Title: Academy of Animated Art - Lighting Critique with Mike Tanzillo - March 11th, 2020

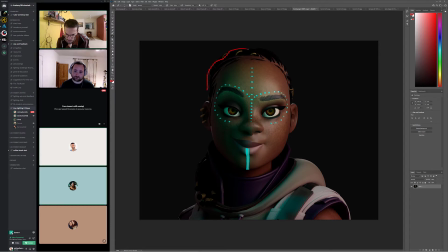16:40 I want to feel, because like I'm wondering if we couldn't like make, because this is a pretty traditional like character lighting setup. I would maybe do it on her screen left side to get her silhouette to separate from the background a little bit more.
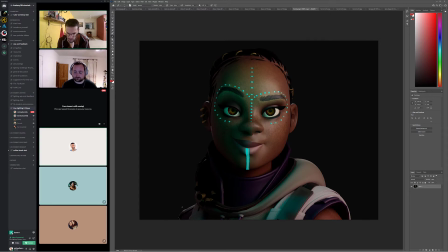16:58 And then her eyes, maybe some, eye dingy fun, and just some eye ding goodness in there. And then, what else? Yeah. And then and then like as we're adding some more, like maybe a little bit more in here too, just because I want that to, like,
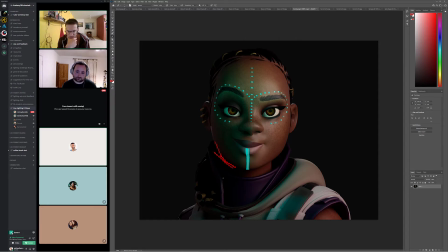17:17 feel her chin really separating from the darkness down there below, a little more. Cool, we can do that. Yeah. How's your Unreal class going? Is that what you're working in your gaming class? Is it going all right for you? Yeah, it's been going great, and like it's like a whole different ball game with like optimizing your lighting for
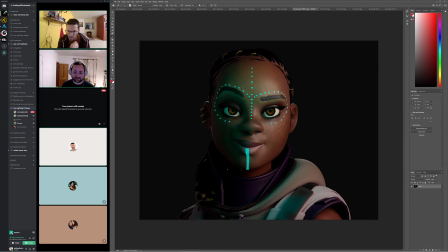17:36 like frame rate versus like waiting for something to render. Yeah, it's like I have a lot of the Blue Sky people are learning it now,
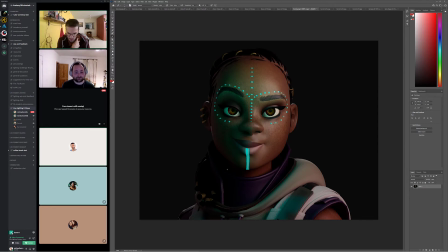17:53 to up their game and for different jobs, and it's like that's all they keep saying is how it's just like a totally different way of approaching it. But it's cool. It sounds exciting. Yeah, and that's been great. It's been really like a lot of the principles of this have been very easy to apply to Unreal.
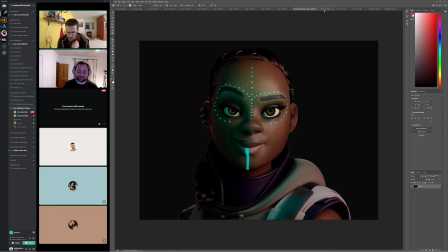18:11 So oh, good. That's been beneficial. Good. I was hoping that would be true. I didn't know. Like I didn't know the Unreal side of things.
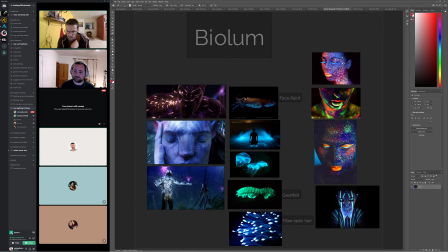18:22 Yeah, and I just kind of want to look at this. So are you? So you're. That's what I meant to say. So the bioluminescence on her, is that what you're thinking for these guys? Yeah, I want to play that up a bit more, and I started experimenting. Mm-hmm. Like so, right now it was just I made like a custom emission
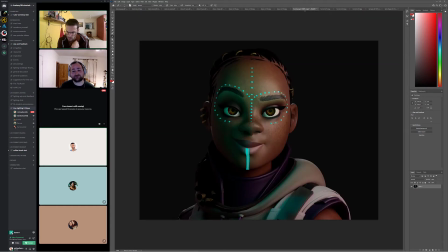18:43 texture for her, and then, but like it only does so much before it starts to look like it's just like floating on her.
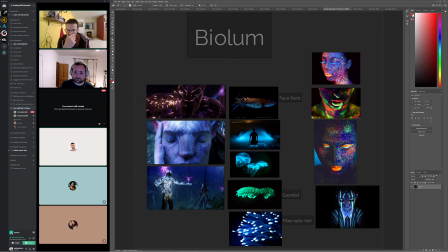18:52 Right. So I think like because a lot of what I'm seeing here is like variation and like not only within the dots,
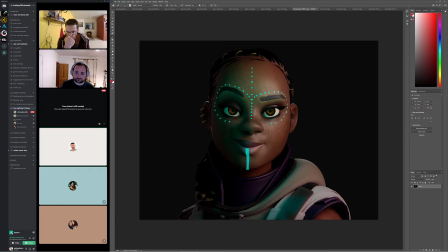19:00 like so that the center is a little brighter than the edges,
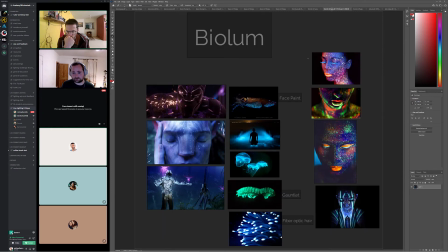19:03 but also just like because some of this stuff is just such a cool like this fish squid thing, like just seeing like it's all in the same palette and the same genre, but just like the variation within that is pretty cool. Same thing with this one. Like this is a little more extreme in the color palette, but it's really neat. That's cool stuff.
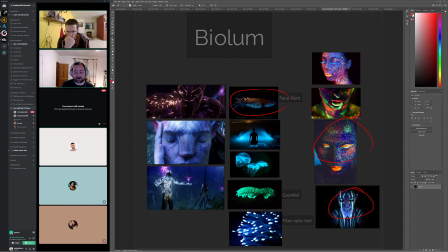19:23 Yeah. Do you have any suggestions on how I might go about like doing the particularly the squid one? I feel like that's like a emissive and subsurface. Yeah. Yeah, it is. I don't necessarily know how to approach that.
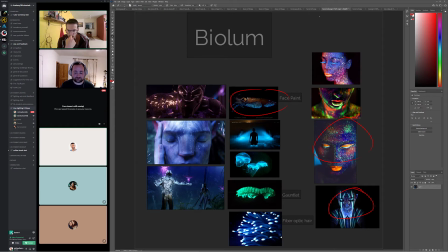19:44 So one of the things that I would do is almost because I would,
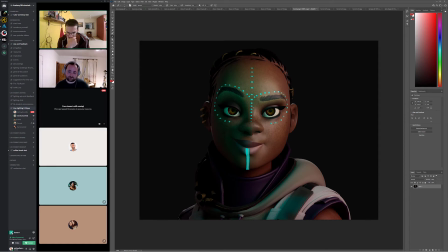19:53 depending on how you're doing these, it would almost like I almost want to make like a bullseye mat for each one, So or with a centralized ramp that ramps up into the middle, so that I can control that color a little bit and make the center a little bit brighter. But that would also allow me.
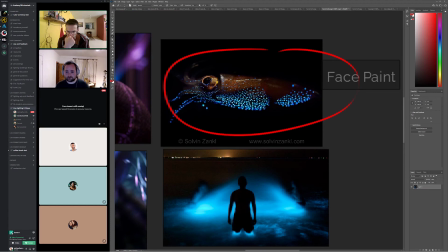20:14 So with the squiddy one, it's because I'm looking to see if there's like a pattern. So it looks like it's more rich blue down here, and then it like gradiates up into the cyan. I'm wondering if.
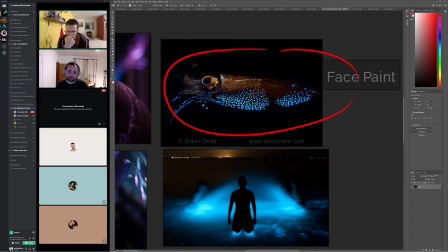20:32 Sorry, I'm like touching my face and thinking about how I would do that. I'm wondering if there's a ramp you could put on all of it that would allow that to occur in the shader. Yeah, I think so.
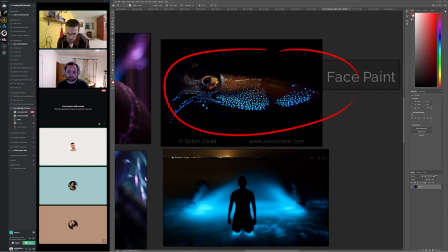20:46 Like Yeah. a ramp and a noise Yeah, makes color on her whole face. yeah. And then depending on the renderer too, you could pull if you need to emphasize that more in the comp, you can pull a global position, a world position map, and like use the Y data
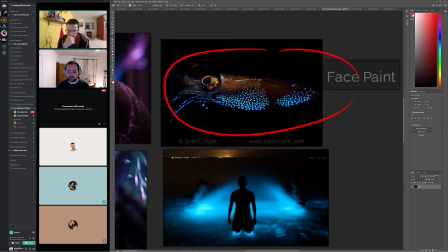21:05 to make it more saturated at the base and less at the top or something. But that would only work in a single shot, which we're doing. So, but yeah, I think a ramp and a little bit of noise in the shader itself on all those would be really cool.
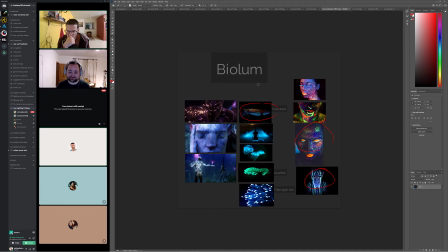21:22 Cool. I'll do some research into that, see what I can do. Yeah. But overall, like I said, I mean, again, the structure is there.
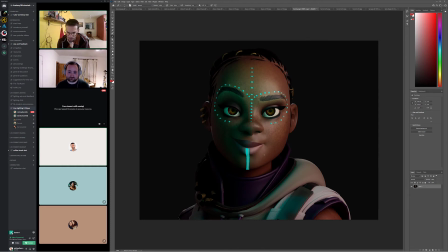21:30 I think like the skin tone on the key side is the right value. You're picking up that detail that we really like in her skin. And then it might just be a matter of getting him a little more bump in there too. Because looking at these highlights are nice, but like having them break up like a little bit with like a little bit of like to feel like pores on the skin and that kind of thing would be cool.
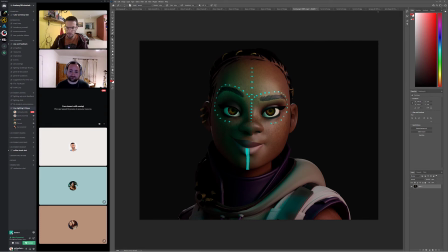21:50 Cool. I can do that. Yeah. All right, Kat, are you available to talk?
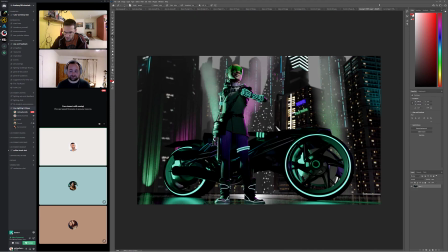21:56 Are you riding? You working? She might be working. So we'll talk. Yeah. Oh, wait, good. I am here. Okay, good deal. I'm just going back and forth, but yes, I am here.
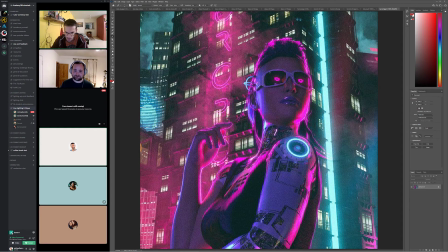22:07 Okay, so I saw your comment about the eyes. I think this is a cool reference of like faux eyes. It's kind of funny. I didn't notice that the first time you posted it, but it's totally true. So yeah, so I do think that you if you wanted to go this way and make it like sunglasses and dark and put something in there,
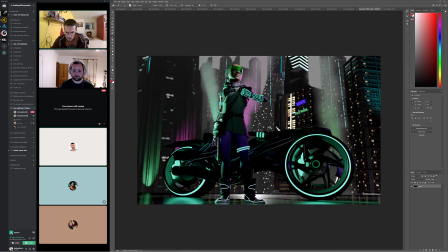22:26 but with the green, it's just going to be like I said, a little bit of an uphill battle, and we won't, because it's just like from a contrast level. If let's see,
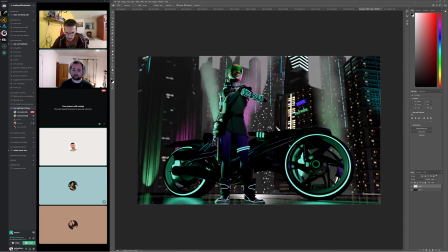22:41 like one of the things, and this is true like of your other shot, like I was talking about with the police officer shot, or the detective, I should say.
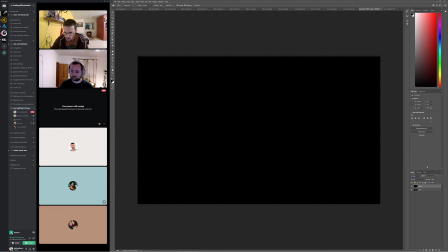22:49 Oh, weird. Not that one. Not that one.
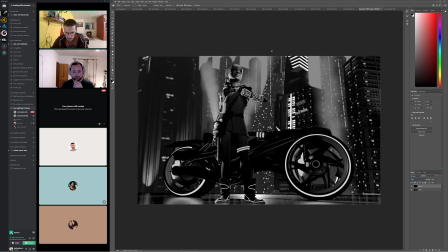22:55 So like one of the things about this, like if you just look at this from like a value study, the eyes just kind of disappear. Like there's a little bit of variation there, but not like we're seeing in a lot of the other areas. So I'm not saying it's not doable. I'm just saying that I wouldn't expect the eyes to read against that.
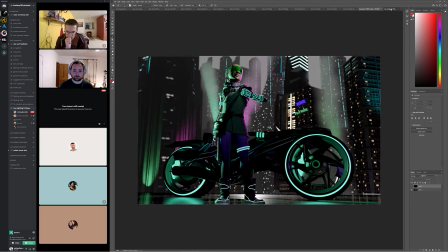23:13 But the one other thing that I did notice about this that I really liked
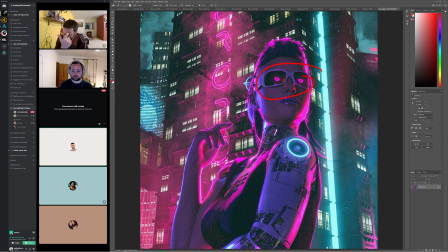23:18 was look how much haze there is at the bottom and how it goes away when we go up, right? There's like steam or fog or something down here, and then it gets darker as we go up. I'm wondering, Right. And it really, really helps make her darker values pop forward.
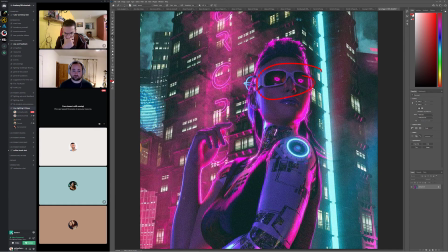23:33 And it also, like, you can see how this blue light and the pink light kind of are meshing and morphing with the fog. And I think that's really cool. And I'm wondering if we couldn't do something similar here.
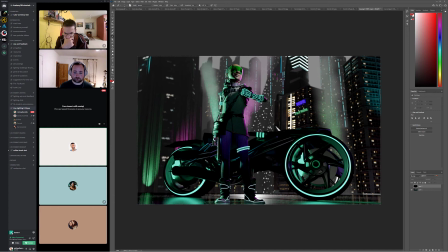23:45 Like, more green, magenta, fog down here at the base, and like kind of fade it off as we go up. That would really, because really we only need for the bike, we only really need the fog to happen until like here,
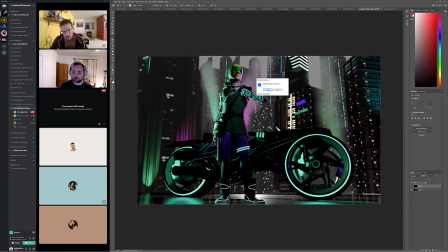24:03 until like about halfway through the image, and then and then we can use this behind her. To have her stand off. So I would work on that for the next iteration. Okay.
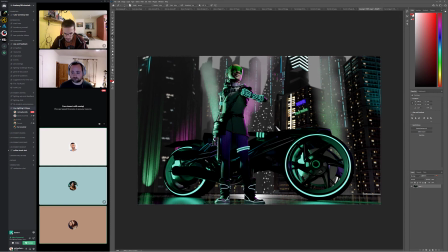24:22 Maybe put like a little bit of a volumetric in the actual CG. Yeah. So I can control it better, and then because the mist is comped in, it's a mist pass. Yeah. So I might be able to do like a color ramp, but it's not going to pick up the color.
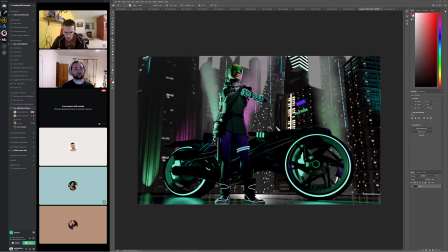24:38 So if I do like a volumetrics in the actual shot, that'll probably mix with the color more, I think. Correct. Yeah. I mean, actually, do I have it open? So I was doing that. I just posted. Actually, let me just open it.